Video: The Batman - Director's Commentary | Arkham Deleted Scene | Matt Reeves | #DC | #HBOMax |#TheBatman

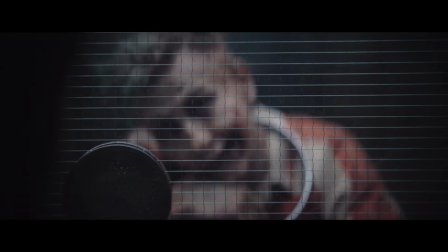(3:58)
And I think one of the fun things to talk about in terms of what Mike Marino and I talked about was I said,
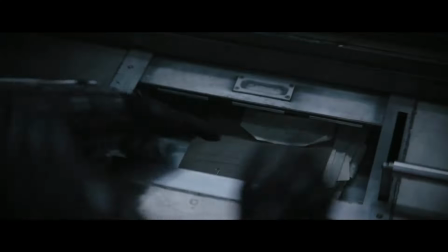(4:04)
you know, I always wrote it in the script that he would be out of focus and that you'd only see his mouth close at the end,
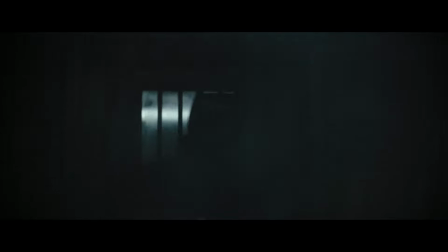(4:09)
and that's where you would realize that this is some early iteration of the Joker.
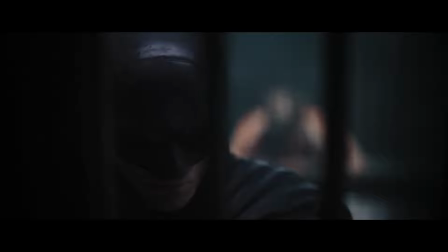(4:14)
But Mike only had the out-of-focus space to work with to try and create that
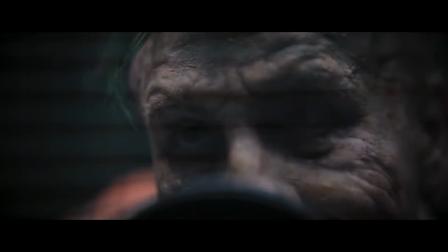(4:18)
Conrad Veidt classic sort of style of image.
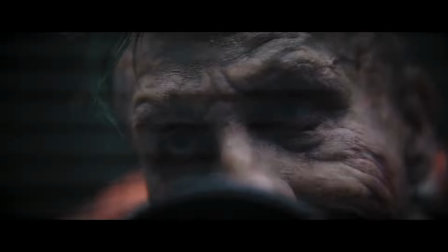(4:23)
And so everything he did, he was kind of sketching in the out-of-focus part of the frame. And I think he did a beautiful job here.
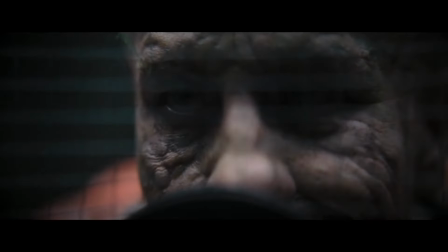(4:30)
As he did, you know, obviously, Mike also did Colin's makeup for Penguin, and he's really kind of a master.
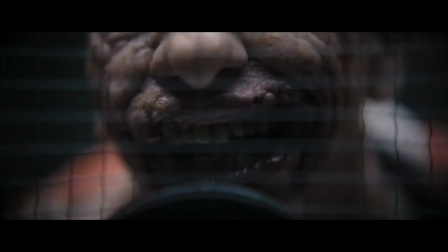(4:40)
And this is of course the key to the whole scene, which is that he does think that they deserve it.